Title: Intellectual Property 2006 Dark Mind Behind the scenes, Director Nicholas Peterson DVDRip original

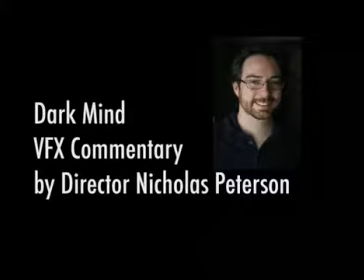1s
Even though this was a independent film, we had quite a few visual effects.
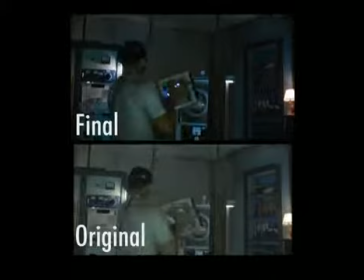6s
You know, really simple things such as this, where it was just a wire removal to remove the cable which powered the cube.
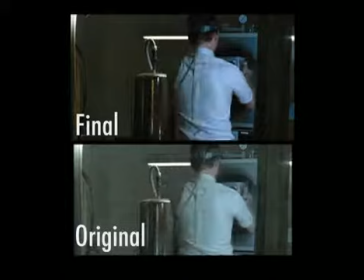14s
I mean, that you've seen a million times, not too important. There's also coming up the shots of the two Pauls.
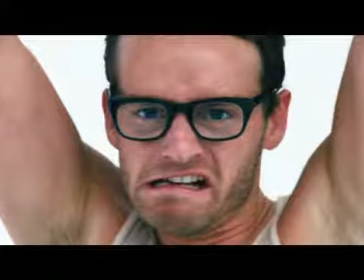21s
That's an obvious effect shot.
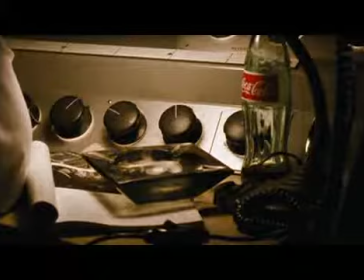23s
But as we get into it, there are quite a few shots that came about unexpectedly that we used creatively to help tell the story. For instance, putting the logo here on the monitor for the Young Inventors competition.
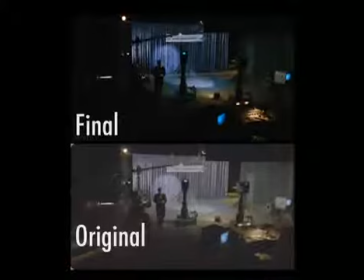39s
That's all done in post.
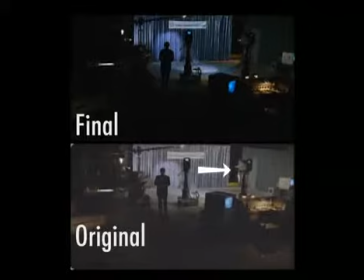40s
Next, in this shot here, in the background, right about here, you can see the writer, Hanson Smith, walk into frame.
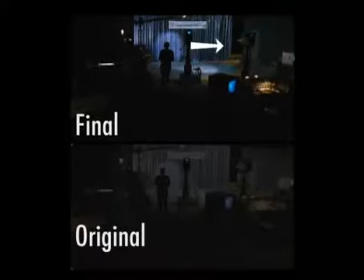48s
And you'll notice here, he has been painted out as if he never walked on set.
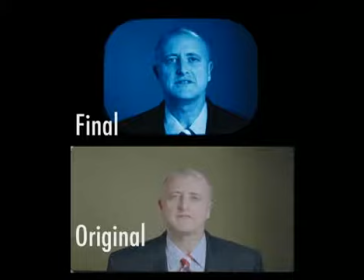55s
In this section, you know, I wanted to have a distinctive look on a television set, so I shot the actor live, and then afterwards in post, Wade, our digital effects artist, he then took it, put filters on it, animated the face.
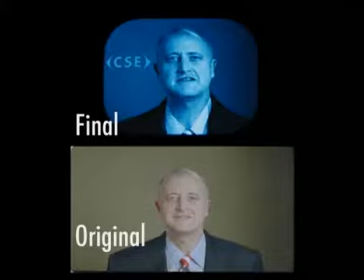70s
You see how the face kind of squirms and squishes a bit. You know, that's on purpose. One of the better shots is this background replacement.
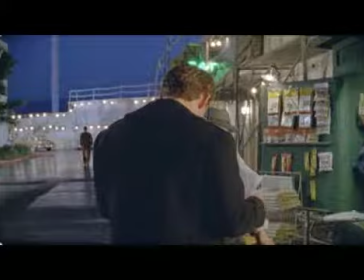78s
You can see the current plate on the live action side just has wires and cables in the background,
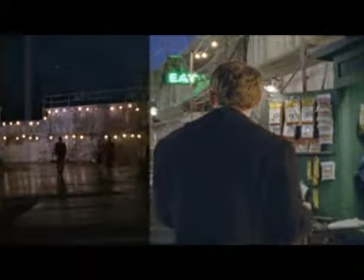85s
but I decided that a cityscape would be much better in our only, you know,
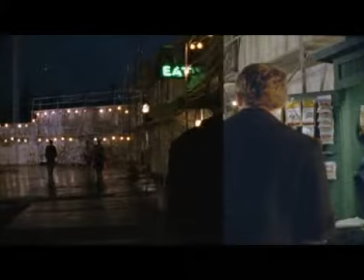89s
real exterior shot of the film to kind of give it some sort of life in this constricted movie,
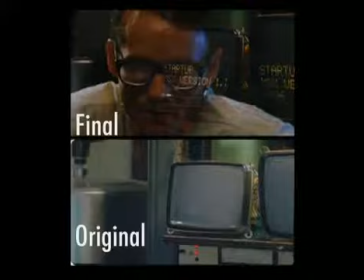95s
which is, you know, designed on purpose to be like that.
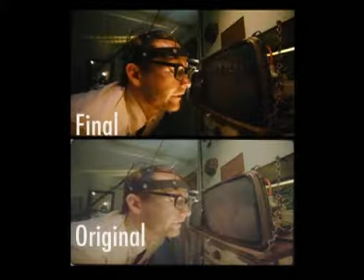98s
All these monitor shots, I really wanted to have a really distinctive look that I just couldn't find, so I decided to shoot the monitors live.
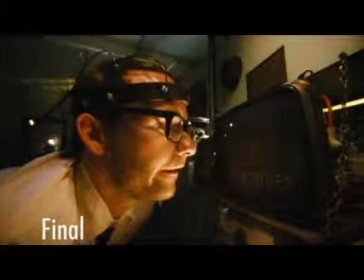106s
And then in post, we would add in there and have much more control over the look and exactly what's going on those monitors.
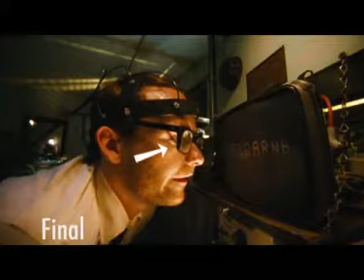114s
If you look in the reflection of Paul's glasses, you can see it in the reflection, which I don't think we'd get practically.
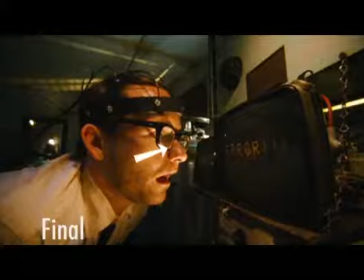120s
And everything matches, everything's perfect. I mean, Wade did an amazing job to get those to line up. I mean, you'd never think of that as a VFX shot. And that's what I like about it, is they're not typical VFX shots.
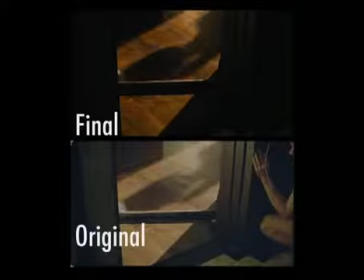132s
I really like the shadow of Jenny's head in this take, but the problem was in this take, Chris Masterson was already in the shot. So what we did was just took him out really easy, and that helped with the timing of it.
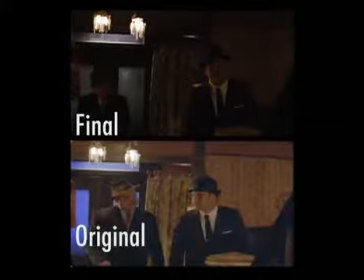147s
And this shot here, that's all on stage, but I wanted to put a background behind them.
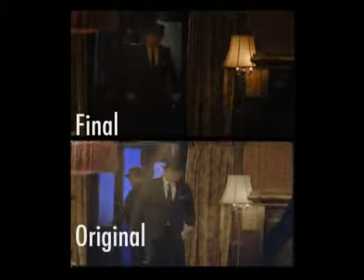156s
So Wade just put a little background, a little street background. I mean, it's only a few frames, but it helps kind of sell that this is not just a set.
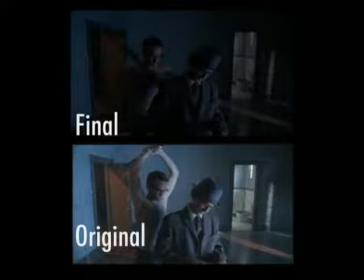164s
In this shot, you can see in the original take, Lindsay comes in much later than I wanted to see her in editing.
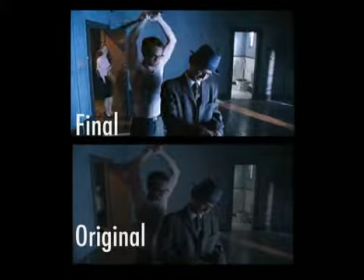173s
So what we did was we just shortened the shot, and now we have her coming in right as Paul lifts the pipe to bash the CSE guy.
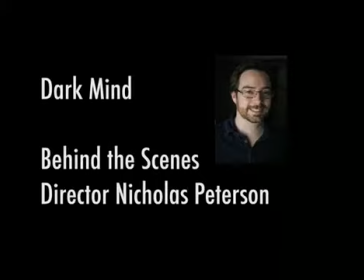181s
I think it works really well. This here is kind of raw behind-the-scenes footage of me discussing, you know, how we're going to approach the shooting of the white room scene.
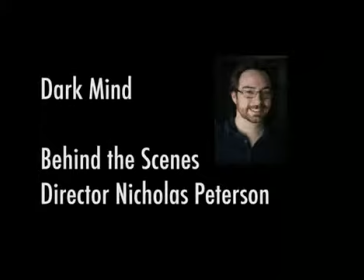199s
This is it's totally unedited. It's just straight footage. This is really for just a hardcore geeks who kind of want to just watch someone make something on set. But it is interesting to kind of see
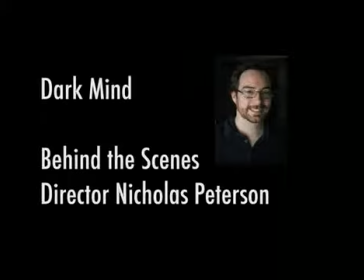214s
how things are put together on set, and then later on how it all comes together in post-production and is finished. So I hope you guys enjoy it.
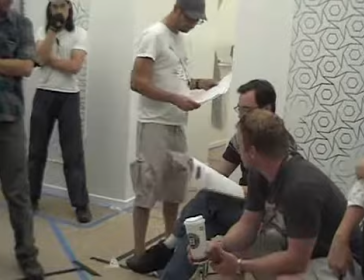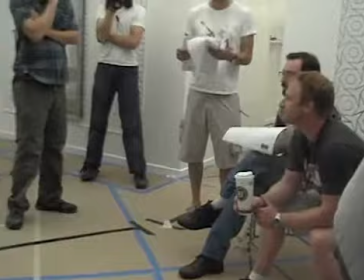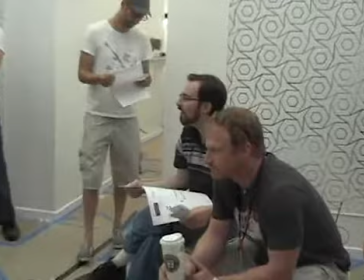234s Okay. So everybody, today is altered reality. Yay!
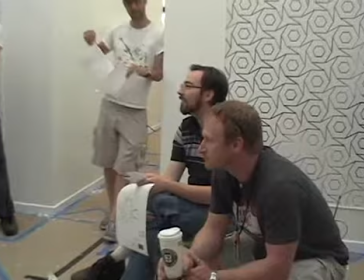239s I hope everyone's read the script so you know what's going on. Basically, a clean palm and a dirty palm.
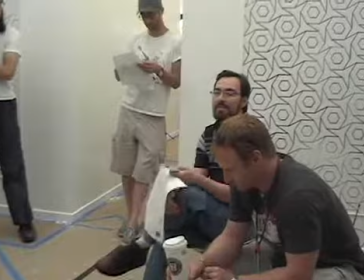245s Now, this shouldn't be that difficult of a shoot, right?